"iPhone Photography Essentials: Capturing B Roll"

Now we are going to go into the rest of it, which is B-roll, getting creative shots, and doing more filming, and then we're gonna go into the editing part. So the next segment is B-roll, and let's show you the video, and then I'll talk more about it after we watch it.
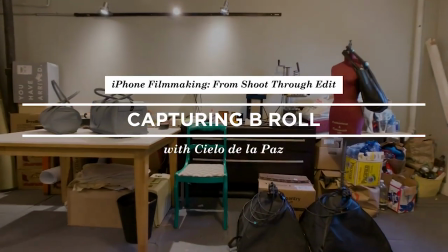So now let's talk about B-roll. So B-roll is basically extra footage that shows the different surroundings and just adds more visual interest to the overall interview. The first kind of B-roll I'm going to capture are wide shots, so I want to show the environment in which they work. And so knowing that I'm going to be walking around, I figured I probably want stable footage, especially I'm going to be walking down the stairs and walking up a step or two.
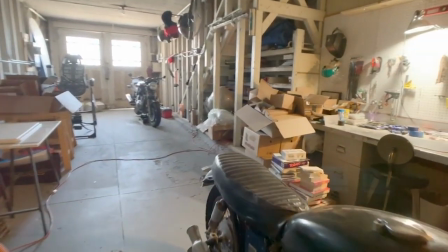So I decided that for those kinds of shots, to get those wide walking shots in and out of the spaces,
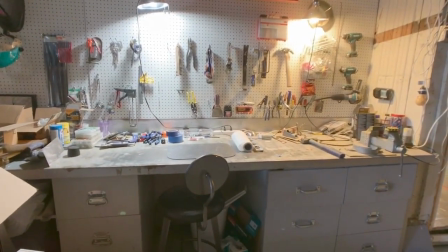the best way to capture that is by using this gimbal. So this gimbal is by DJI.
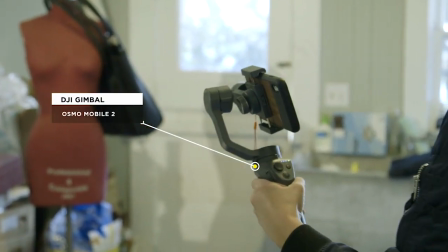And there are a lot of gimbals that are out there. This is just the one that I like to use. And I am going to be using a wide lens for this one because I want to capture the whole environment.
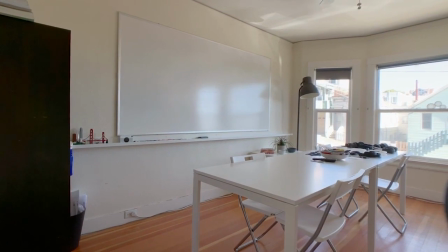I want to capture the rooms. Okay, so I'm gonna walk around. The first thing I'm gonna do is just lock the exposure because I can see it changing.
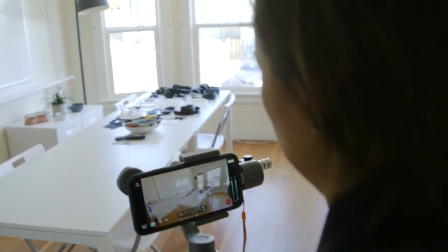So I'm gonna hit record. So I'm gonna hold the gimbal a little bit lower and have it slightly looking up.
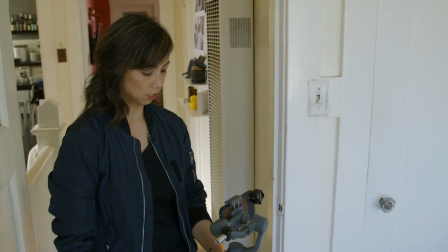So it's a little bit more of an impressive shot. And now I'm just gonna slowly walk around, and here we go.
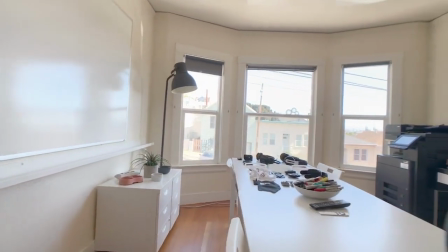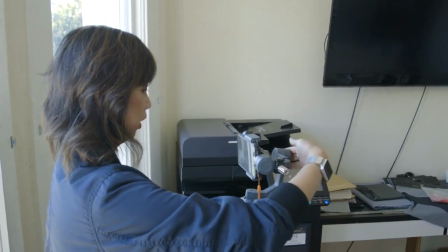You'll notice there's a little bit of the gimbal that you're seeing. That's fine. I'm going to crop that out.
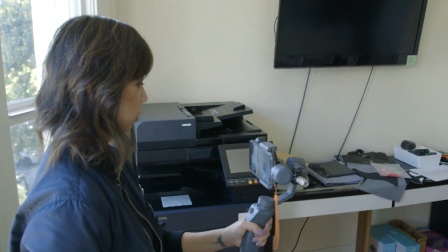Okay, so now I'm going to just walk straight,
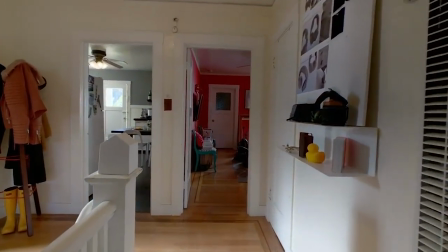and then the whole reason for this exercise is to just get a feel for their space.
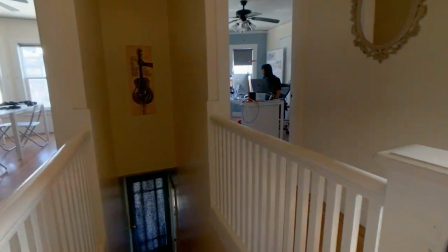So now I'm gonna walk downstairs.
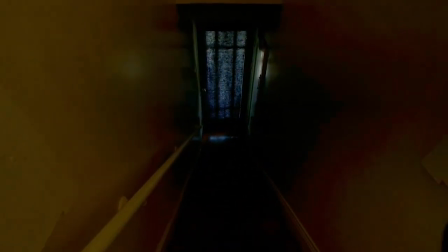So I'm gonna just keep walking through the room in each of the different spaces because each one is actually really unique.
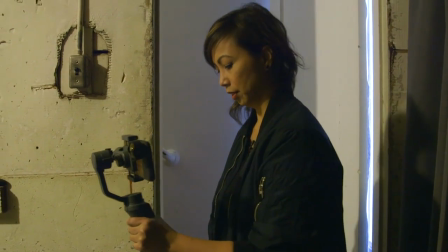So I think it's really important to be part of their story. So let me slowly walk through and I'll pan up a little bit.
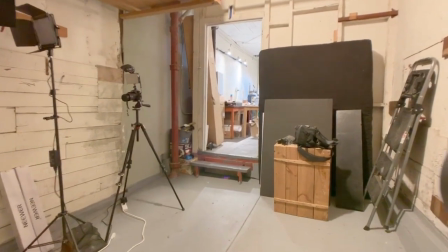Okay.
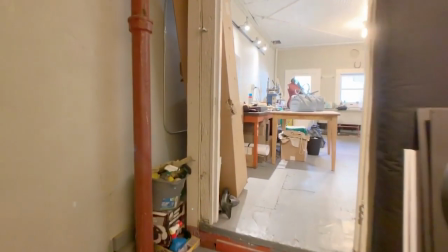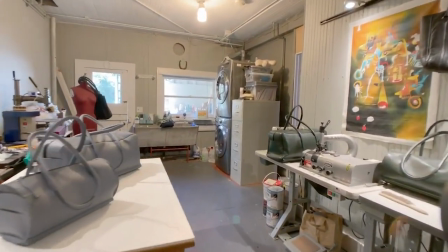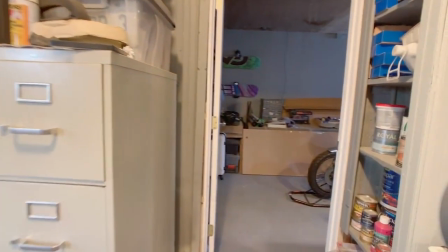And then we're gonna walk in the other room. There's a step down.
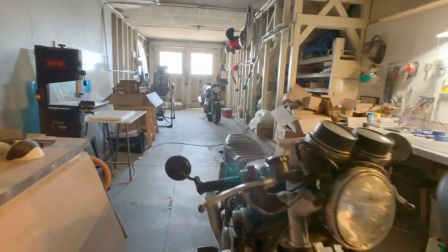And then I'm going to probably end the shot where their workshop is.
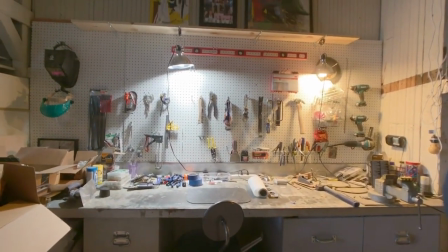So I usually do a couple of takes just so I have options because I know at one point there I kind of took the wrong step.
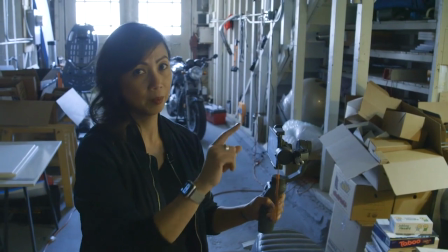So it's always good to have options. So I'm gonna do it one more time and come around the same way.
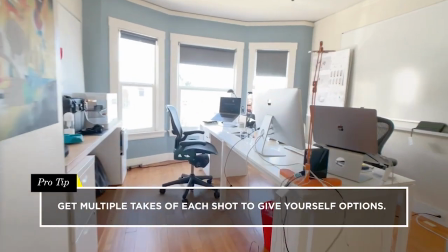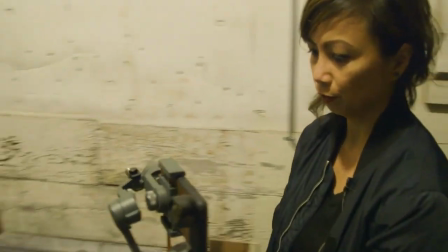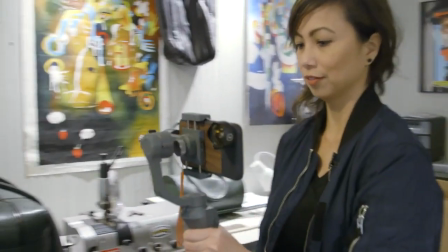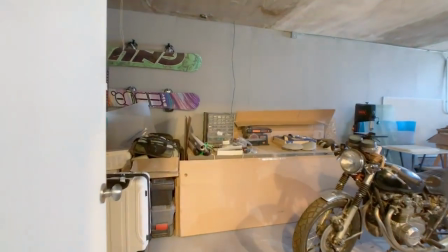Step down.
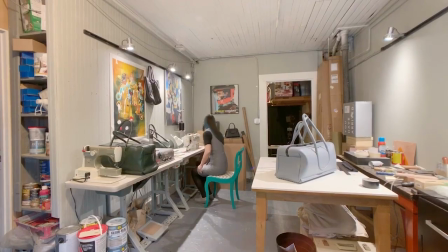So there are three main shots that I like to get: the wide, the medium, and the close-up shots. Wide shots are great for establishing where the scene is happening. And in order to capture that kind of shot, I like to use the Moment wide telephoto lens. So this is a great lens. It extends what your phone can capture. And I typically will mount this onto the wide lens of the iPhone. So my iPhone has the two lenses in the back. And then to capture the medium shots, I actually don't put anything on my phone.
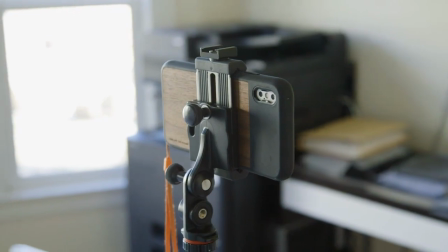I just shoot it with my phone, and I'm shooting with the wide lens of the phone.
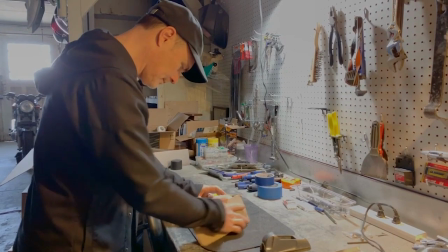The medium shots are really good for more of a narrative kind of shot.
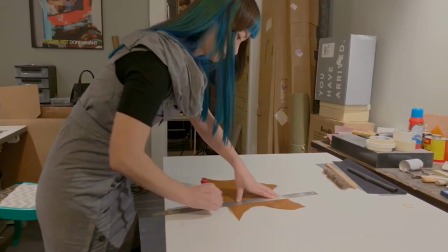It tells a lot of the story because you have some context around, you can see the background, but then you also get to capture your subject a little bit closer.
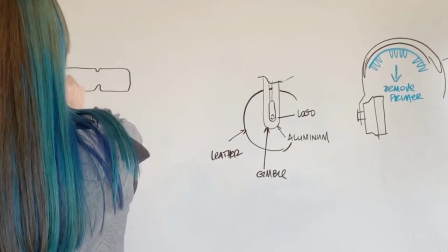So it tells a lot better of a story than, say, a wide shot. And then the last shot I like to capture is the close-up shot. And so for that, I like to use the Moment telephoto lens.
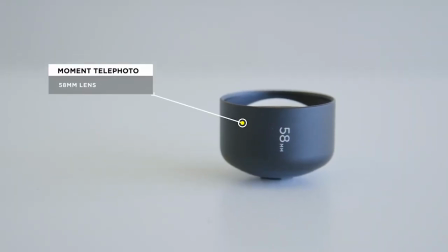And I will usually mount this onto the wide lens of the iPhone. And then sometimes I will put it onto the telephoto lens of the iPhone if I want to get a little bit more reach.
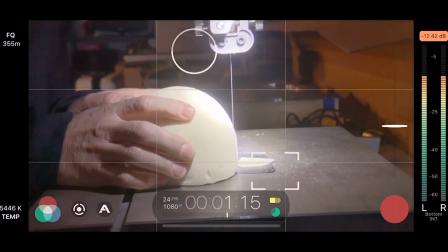And these shots are good for really providing texture and detail around your story.
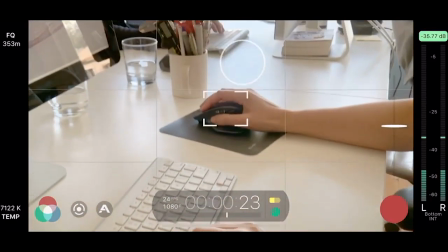And so I'm really picky about the close-up shots that I pick because the close-up shots are basically telling your audience what they need to focus on.
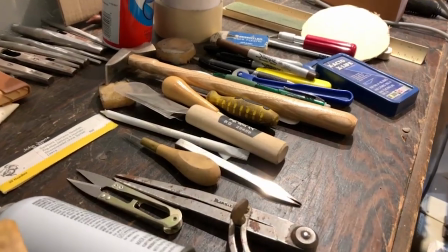And usually there's some significance to why they need to look closer at that particular subject that you're shooting.
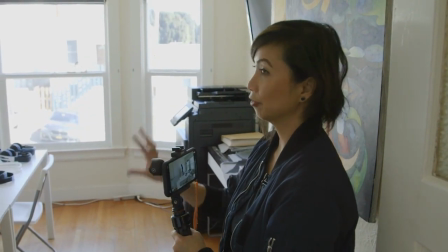So now I want to capture wide shots of each of the rooms, and I asked Phenom to actually come in here so that she can interact with her environment.
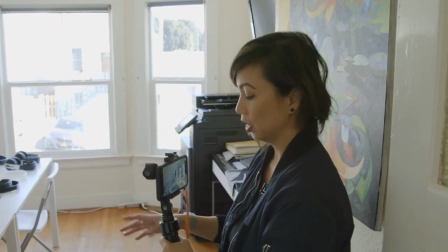So that makes it a little bit more interesting rather than an empty room. So I think I'm going to be pointing
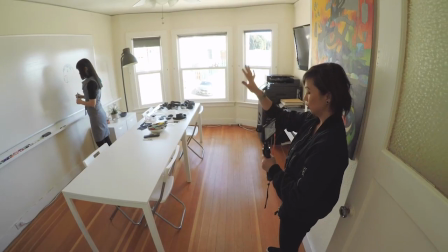the camera this way and capture her doing her sketches on the board and then also interacting with the prototypes.
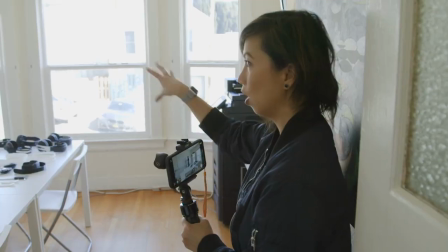And then I asked her to kind of walk off camera. So there's a little bit of action happening.
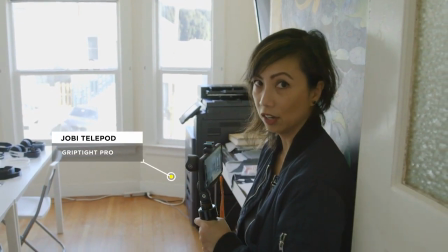I'm using a telepod here so I can just hold it still. And I don't need the gimbal because I'm not going to be moving around.
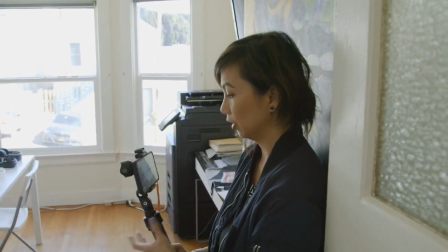So this is the ideal setup for this kind of shot.
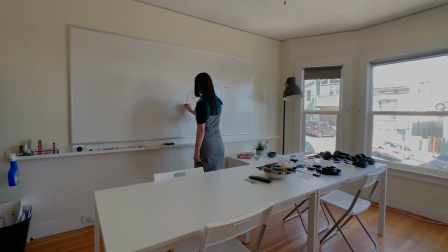And so that's just to show the environment and how Phenom interacts
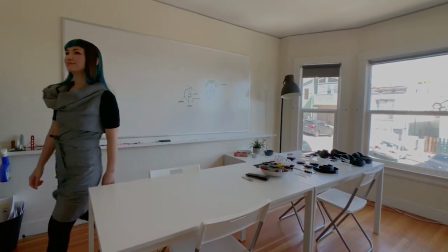with her environment and how she uses the table and what kind of work she does on the whiteboard.
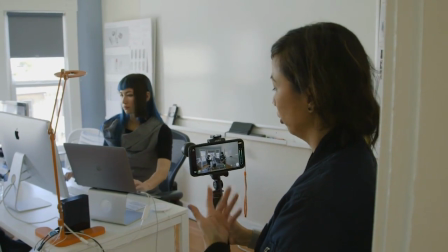So now we're in the room where they do a lot of their work on the computers, where they're doing a lot of their designs.
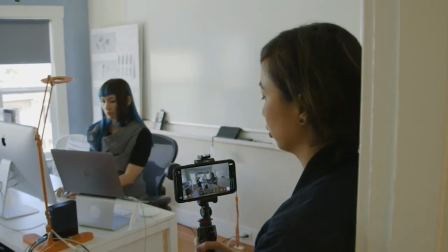So this shot is also very important to their story. So I'm standing here in the corner kind of as much out of the way as possible.
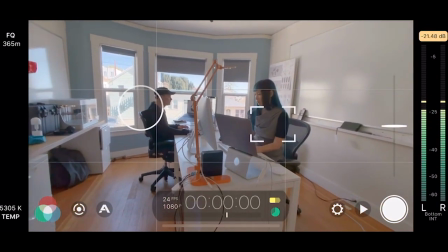And I've asked them to sit at their computers and just work the way they normally would.
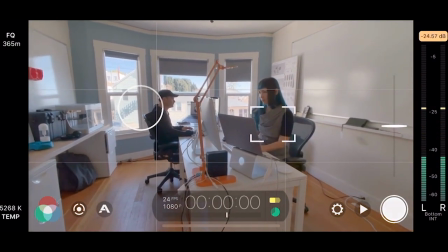So I'm gonna hit record and I'm just not gonna move.
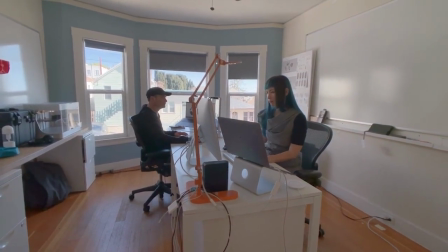So I'm just gonna wait and record maybe, I don't know, like 10 seconds of this.
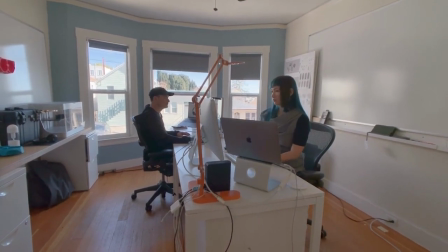Pick the best 2 seconds. So now we're in the room where they record videos of themselves teaching,
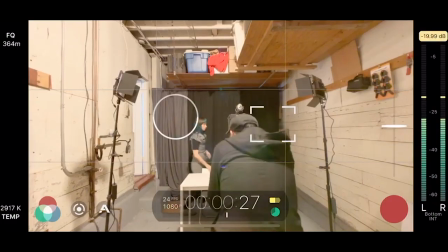and I actually asked them to set it up the way they normally would set it up for when they create the videos.
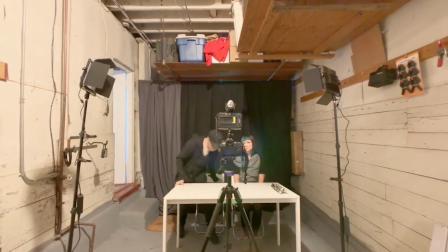And so we moved the tripod in the way here, and we don't need to get too long of footage for this one,
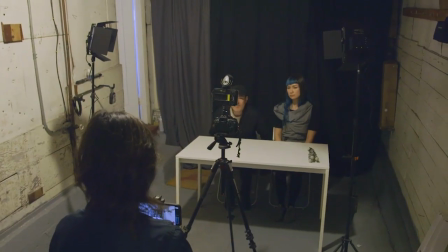but just enough to communicate what this room is used for.
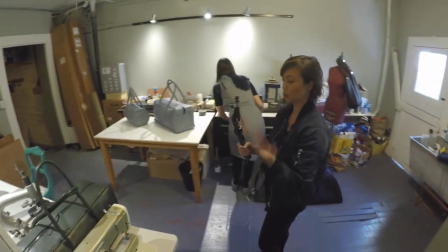So as I go from room to room, the exposure is always changing,
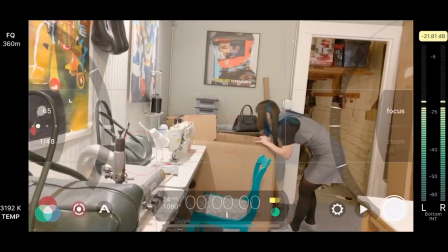so I'm always fiddling around with my settings and make sure that it's not too bright or not too dark.
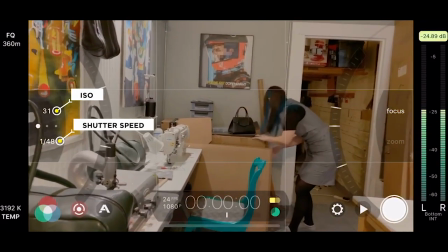So I just adjusted it now for this particular room because the other room was really dark.
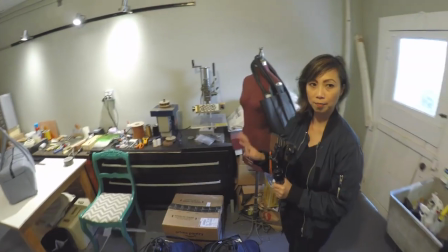This is the room that Phenom normally just works in by herself, so I asked Martis to step out because this is her room.
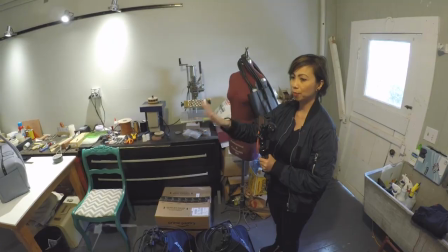And so I'm going to ask her to maybe interact with some of the bags or just to show how she moves around the space.
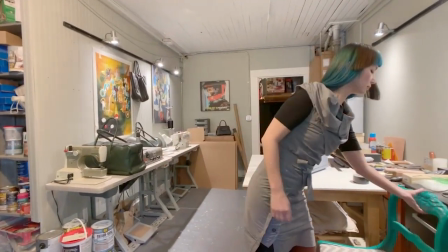So I'm gonna hit record and I'm just gonna stand here and just observe how Phenom works around her space.
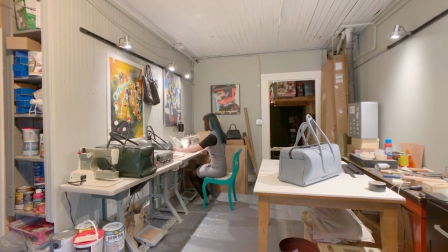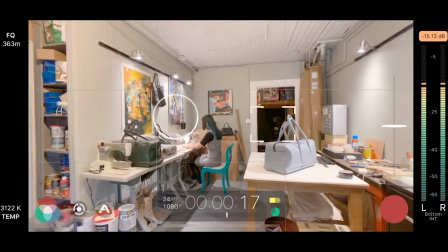And it's actually really tempting for me to walk over there right now.
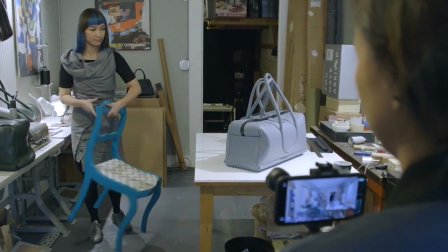But we're gonna capture that shot later on when we're doing the medium shots. So that is perfect, actually.
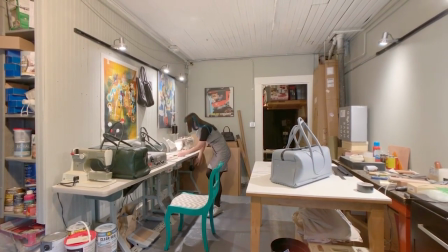That's good. All right. Can I have you working at the sewing machine again?
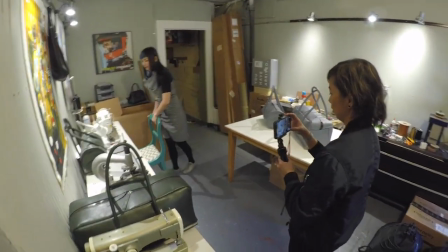This time I'm going to be a little bit closer in. Okay. Okay, so hit record.
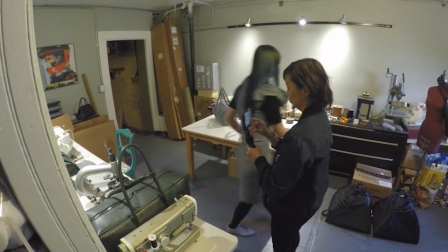A nice piece. I can